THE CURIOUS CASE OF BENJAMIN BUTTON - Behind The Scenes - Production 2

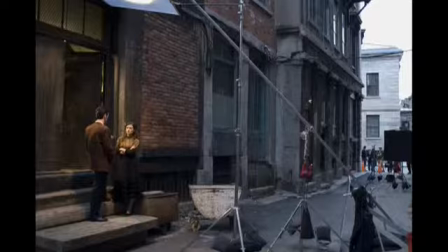(16:35)
It's not something the city was real keen to doing, but assisted in any way, shape, or form that they could. But we needed a lot of people and a decent amount of money to pull it off. To me, it reinforced how much easier I had it in the French Quarter after Katrina,
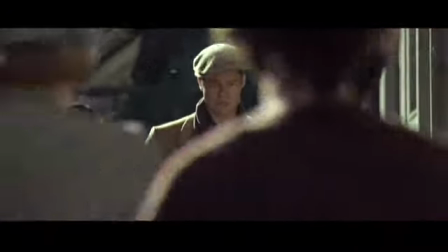(16:50)
because here a place that was untouched by any disaster was just as dense, and I needed just as much control.
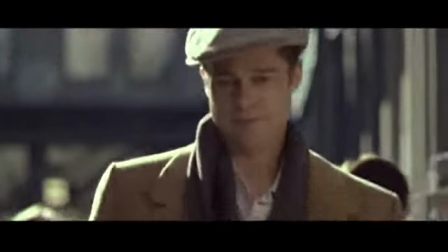(16:56)
And I think we shot 8 days there, and I personally was there prepping for almost 2 months. Other than that, wonderful people, and it looked beautiful, and they were all happy to see us go.
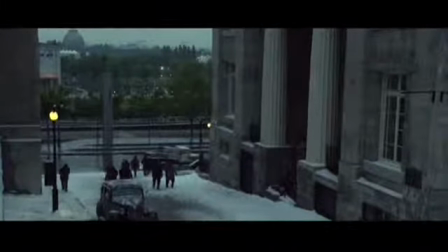(17:11)
And in the Russian sequences, it's supposed to be snowing. So I go, great, we're going to be in Montreal. It's cold in Montreal. So we fly up there for the first scout and realize that we're going to be shooting in the tourist part of the town, the old part of town, that you can't do anything to the town because of pollution or residual or any effect it might have on the downtown area.
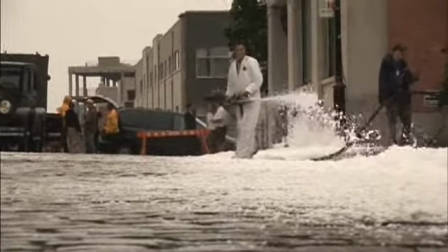(17:32)
So the normal paper products or some of the foam product we would use that expedite all this so you can make this happen quicker can't be done.
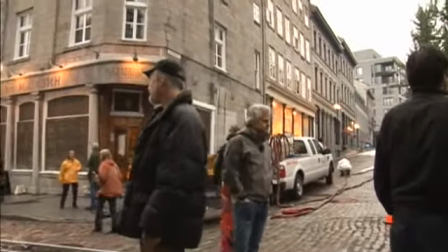(17:39)
So we did the entire thing in real crushed ice.
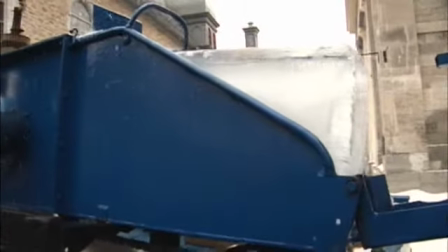(17:42)
Some foam that we were allowed to use in background sequences and some poly product that we could put along the sills as long as we vacuumed it all up so none of it got into the drain system.
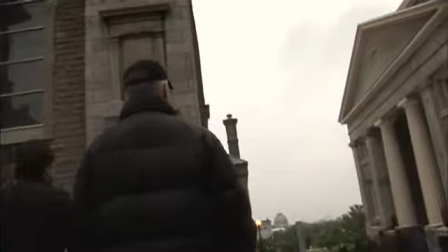(17:50) That's what I'm saying, don't. Go back to base and talk to Brad. See how things are going.
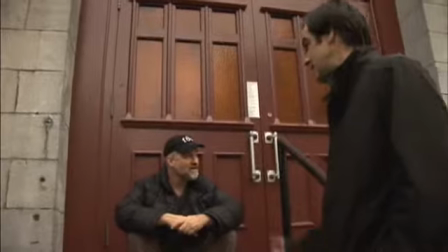(17:55) Give me a half an hour. It's 7:15. Just trust me. Be the best for both of us.
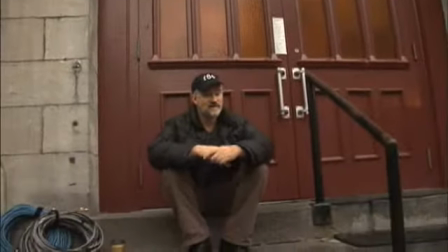(18:01)
So that was daunting enough that we're going to have to bring in hundreds of tons of ice and crush it and place it in multiple locations on the same day.
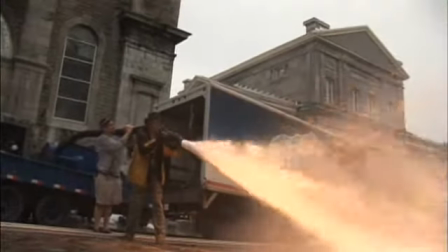(18:08)
And then when we actually go to film the sequence, we have all the manpower in place,
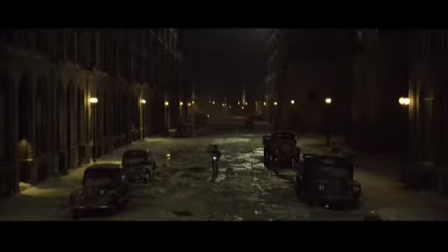(18:13)
truckload after truckload, a 40-foot truckload of ice trucks, 3 ice grinding machines, double crews. It's in May, and it's 90-something degrees in the daytime. It's 70-something at night.
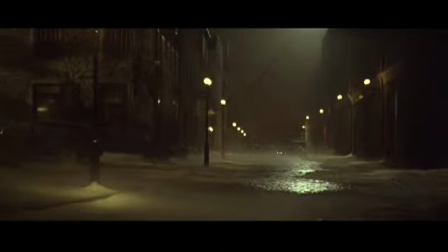(18:24)
It's t-shirt weather at night in Montreal in May, and the ice is melting. So we're constantly between takes, have to refresh the ice, grind more.
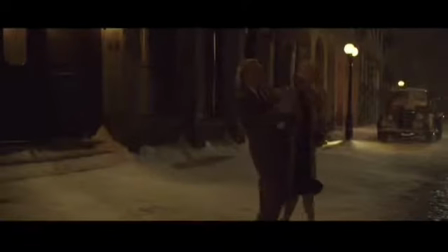(18:33)
And as it's melting away, you're trying to cover it up. And David's trying to jokingly say, world's most expensive wet down.
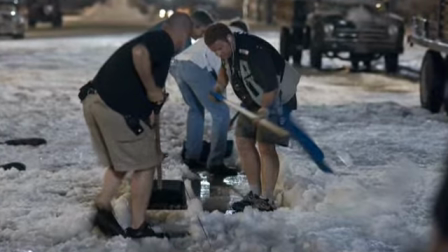(18:39) Hey, Bert, why is your ice melting? Well, it's hot, that's why. It's Murmansk, Russia at 4 o'clock in the morning.
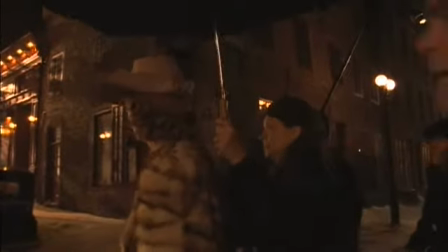(18:45) Hey guys, Claire, get out of the shot.
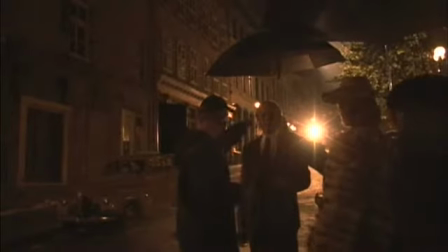(18:49)
The Winter Palace Hotel, the exterior, we actually filmed that in Montreal, in the old city.
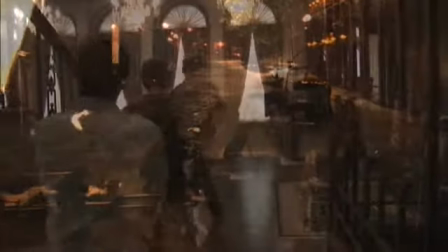(18:54)
And then we used that exterior as a template for an interior build here in Los Angeles,
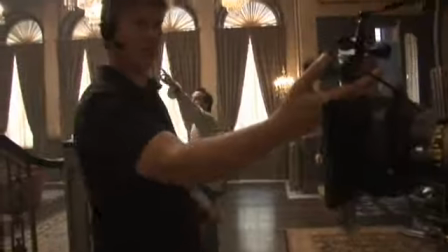(19:00)
with a working elevator and a dining room and a kitchen and a bar.
Where did Brad go?
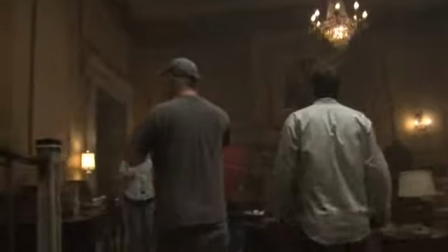(19:05) Well, you've already done everything. No, I didn't.
They're all exposed, practical elevators.
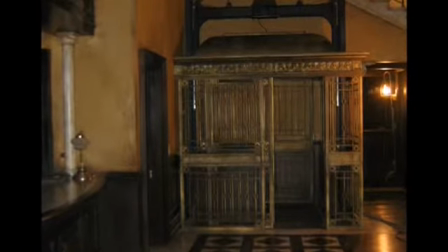(19:10)
They were designed and built by the Art Department of Construction, but the function, that's our job. And there's a lot of dialogue in these, so they had to run quietly. They had to run at the speed we wanted. Let's say the dialogue is going on and it's ending on the wrong word by a half a second.
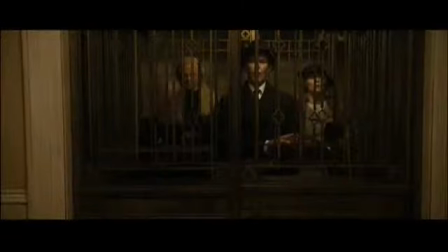(19:24)
Reprogram it to be a half a second faster, half a second slower. The hotel needed to be a place of former glamour, a place stuck in time, much like Elizabeth Abbott.
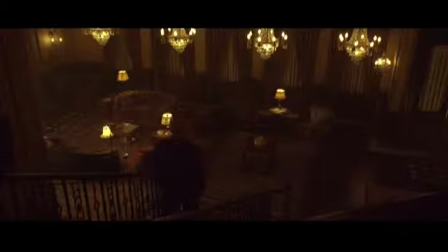(19:36)
but still romantic and melancholy and appropriate as a place for Benjamin to have his first serious love affair with an older woman who thought she was with an older man.
So we're going to go right from you sitting and then dissolve and you'll be asleep. I think so, right?
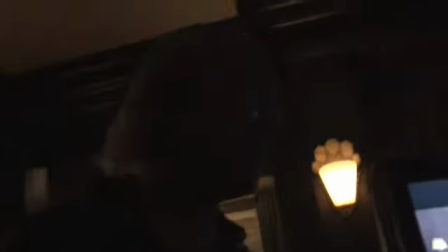(19:55) Okay, then that's fine. Is that 2-7? But no, I think it should be something that can evolve in and dissolve into.
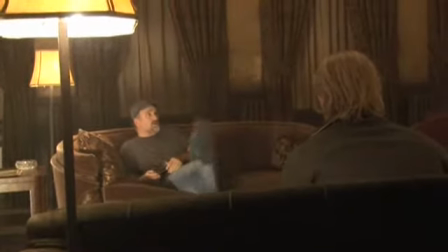(20:00) Just slouch over thinking about it, and then we can dissolve and you'll be asleep. You know what I mean?
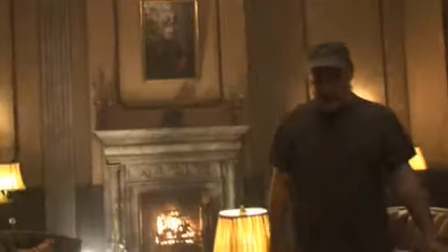(20:05) All right. Just sort of has some kind of Fantastic. screen direction to it. The way his mind works.
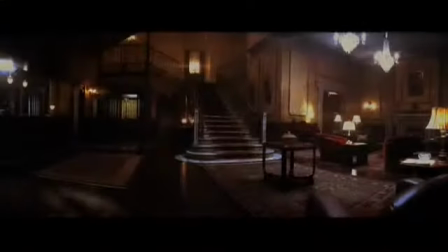(20:13)
In order to create a believable environment for the actors,
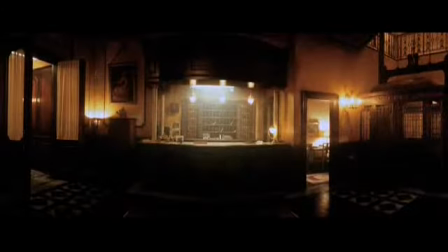(20:16)
I like to take closets and drawers and rooms that are sort of on the set but not intended to be played any action in, and finish them so that we could be in Los Angeles at Sony
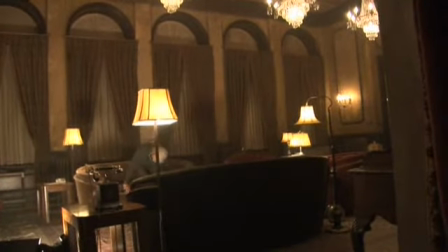(20:29)
on stage and still have this vibe of this romantic,
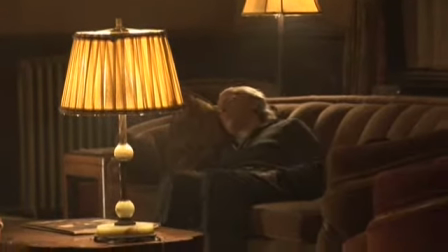(20:34)
lost in time, small little hotel in northern Russia.
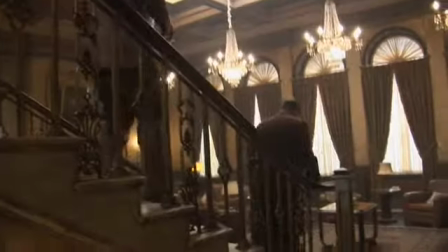(20:39)
It's not a matter of overdressing.